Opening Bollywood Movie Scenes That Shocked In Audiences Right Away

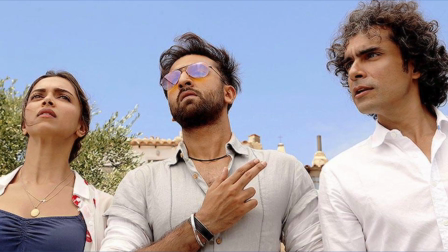I think one of the biggest challenges for any creative individual is to keep the audience fully invested in the storyline as well as the characters for the entirety of the film.
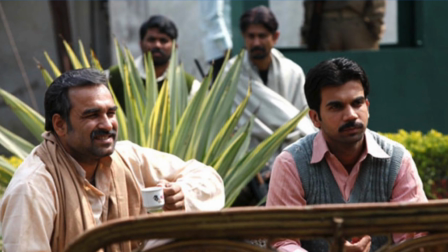Where some films take time in transporting you to the world, others somehow create magic by developing intrigue among the viewers in the very first second.
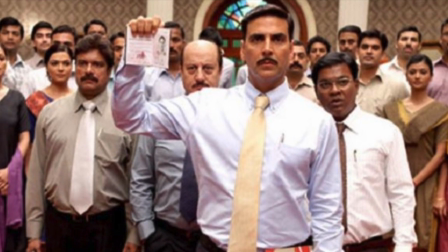Without any context, the scenes that we are going to mention in the video develops curiosity among the viewers on what exactly is happening.
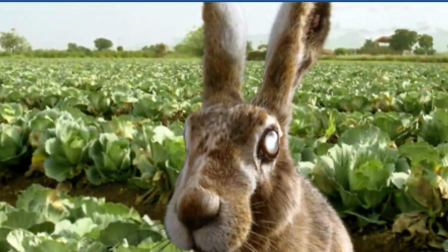Either the movie can feature a moment from the concluding scene of the movie, get into the action and nitty-gritty of the plot straight away,
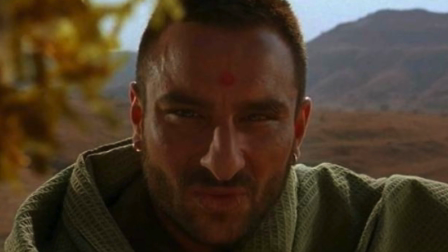or present a technically brilliant scene that just makes the masses ready for the ride ahead.
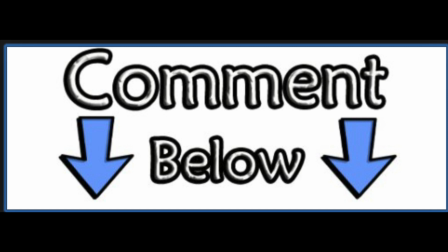Discussing a few opening scenes, you can comment down below your favorite opening sequence which caught the audience's attention right away. So here is tried and refused productions with opening Bollywood movie scenes that sucked in audiences right away.
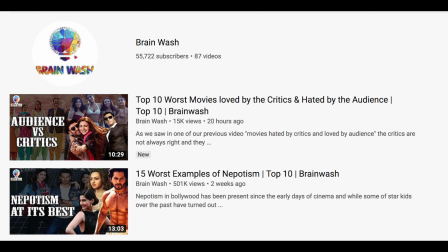Before I get to the movies as well, you should go and check out the YouTube channels Brainwash and Palat Tera Dhyan Kedar Hai.
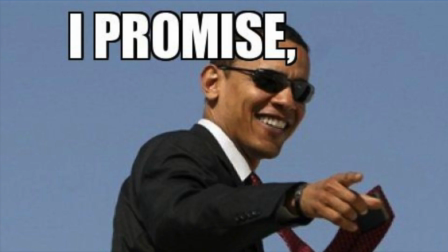They do a lot of interesting movie content and you won't be disappointed if you subscribe to their channels.
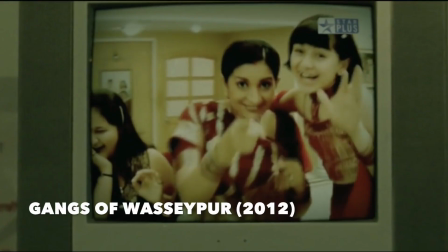So let's get to the video. Gangs of Basipur. One of the most impressive qualities about this opening sequence is twofold.
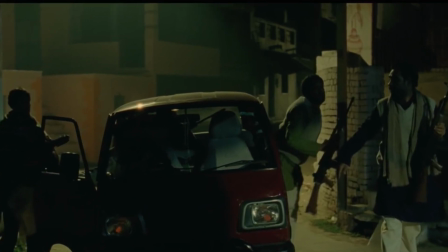One, how the scene brings us right into the conflict between several factions without providing us any context and the contrast it creates on the surface.
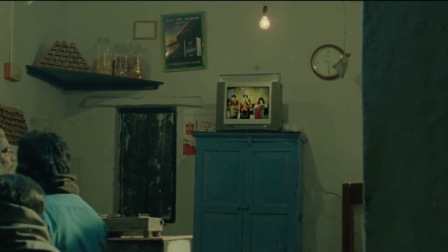First of all, we straightaway get into a long shot of Kyuki Saspi Kabhi Bahudhi being viewed, a representation of family bonding and serenity.
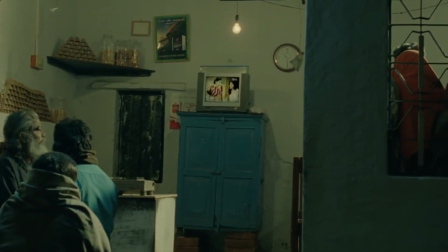And hilariously, typical Kashyap style,
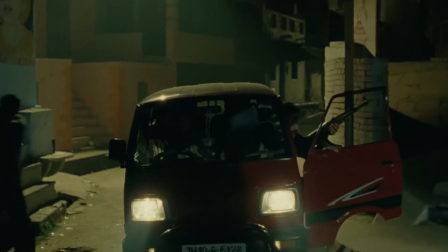it zooms out to the absolute carnage of Vasipur as Sultan Qureshi steps out of her van with his henchmen to create havoc in Faisal Khan's household.
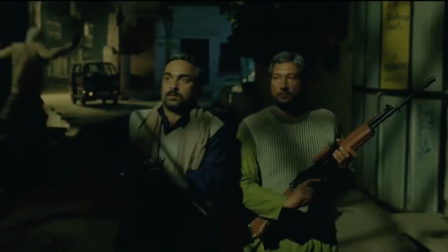Such an intense sequence in the very first frame of a film already gives you context for the intense film that you are in store for.
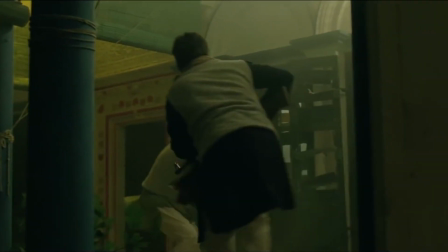After blasting the house with several bullets, assuming they have accomplished their mission of executing Faisal,
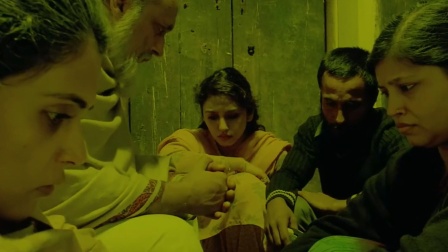little does he know Faisal is elsewhere and the family members are in a hideout. While the ringtone Nayak nahi khal nayak hume plays,
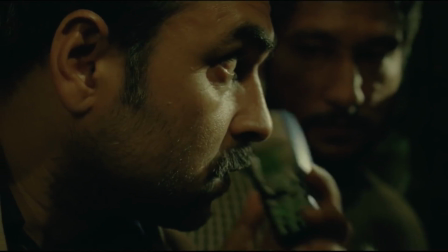Kashyap brilliantly breaks the tension through these small details and the viewers get fully engrossed in Zishan Qadri and Kashyap's brainchild instantly.
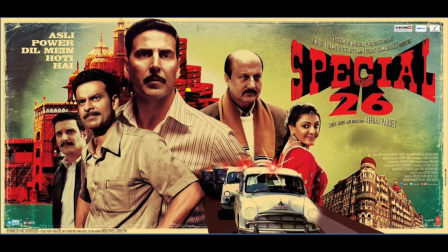Special Chabbis One of the most enjoyable and well-edited heist films was the 2013 Neeraj Pandey directed film Special Chabbis,
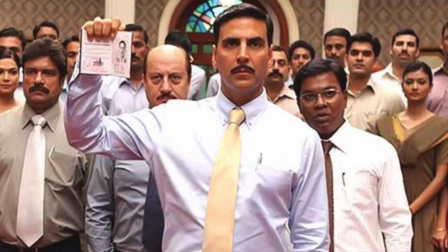a movie based around the 1987 opera house heist where a group of men and women posed as CBI officers and successfully carried out an income tax raid.
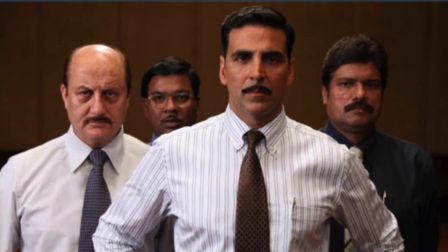The movie showcases us the several instances on how categorically the team carried out the complex raids and went scot-free, with little to no doubts about their identity.
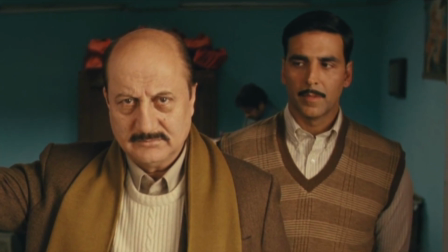The opening sequence, especially if you did not see the trailer of the film, is exceptionally performed,
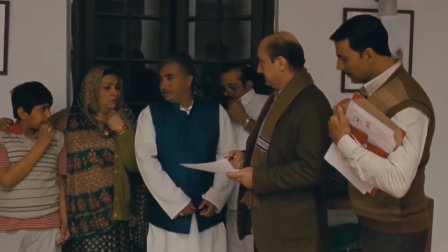a CBI team led by Akshay Kumar and Anupam Kher playing their part, being the no-nonsense aggressor so that there is no room for doubt.
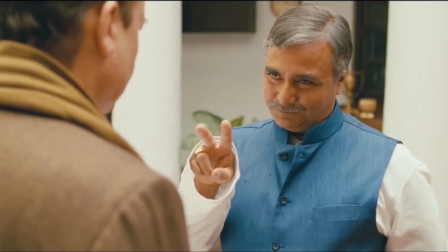After conducting the entire raid, the individual tries to bribe Kher,
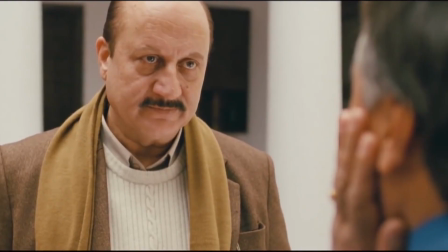to which he replies back with two deserved slaps, already creating the illusion that the man is an honourable officer.
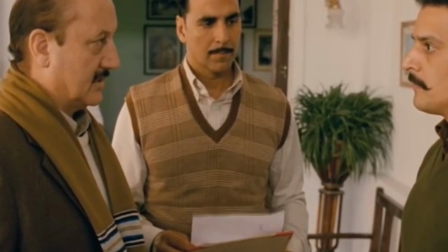To top it all off, an inspirational speech to the police team that has landed at the location.
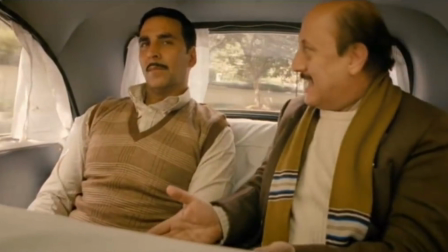Eventually, transitioning to the real intention of the team being very clear, it is all a facade and a huge racket.
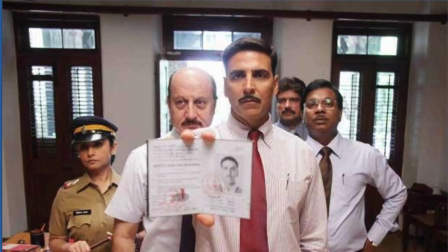Yes, audiences couldn't wait to see more. Andadhun Shriram Ragwan is an absolute wizard when it comes to designing thrillers, and possibly one of his best work was the 2018 film Andadhun.
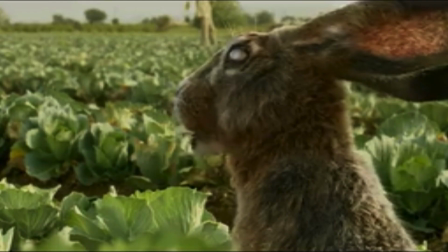Executed many times and in this context done to perfection, the opening sequence actually ties into the conclusion of the movie.
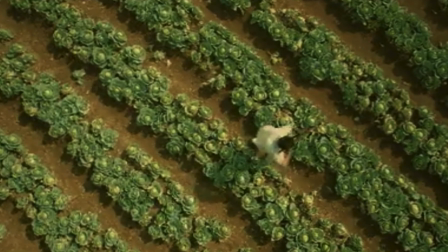We see a rabbit presumably being a nuisance to a farmer because it is damaging his crops.
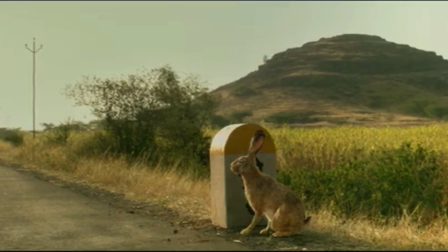The farmer with a shotgun in his hand shoots right at the rabbit and the scene transitions to a black screen.
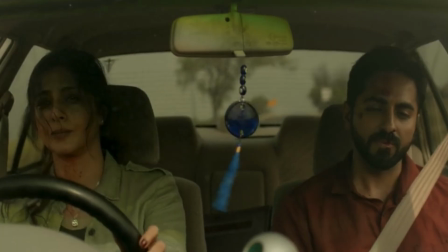We hear a car swerve and eventually crash. How this perfectly ties into the movie's convoluted conclusion is beautifully designed.
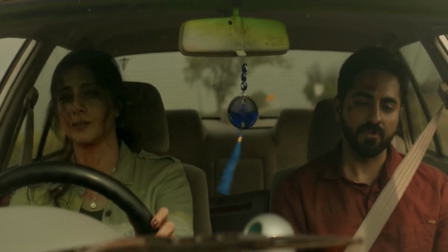The audience was terribly confused but it did one thing for sure, develop intrigue on what the hell this movie is even about.
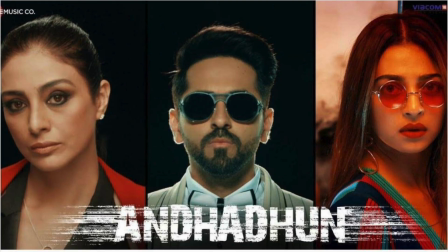It would be horrible of me to spoil the film but the scene interlinks with the entire plot seamlessly.
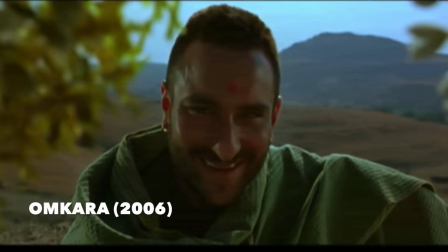Omkara.
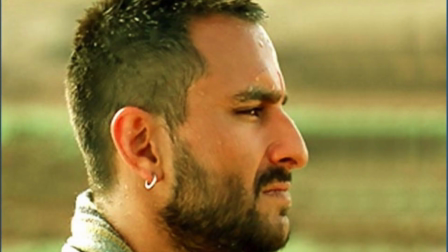Hands down, Saif Ali Khan's best performance and even the most compelling character in the Othello adaptation, Langda Tyagi opens up the scene in the 2006 film Omkara.
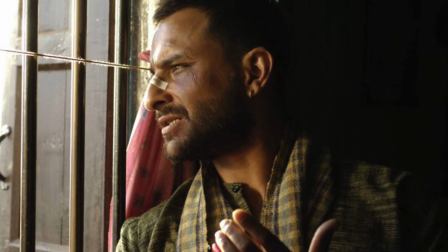You guys already get a glimpse of the kind of individual he is,
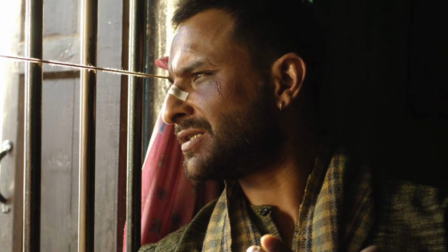a man who is impulsive and does not think twice before taking monumental decisions, despite their destructive outcomes.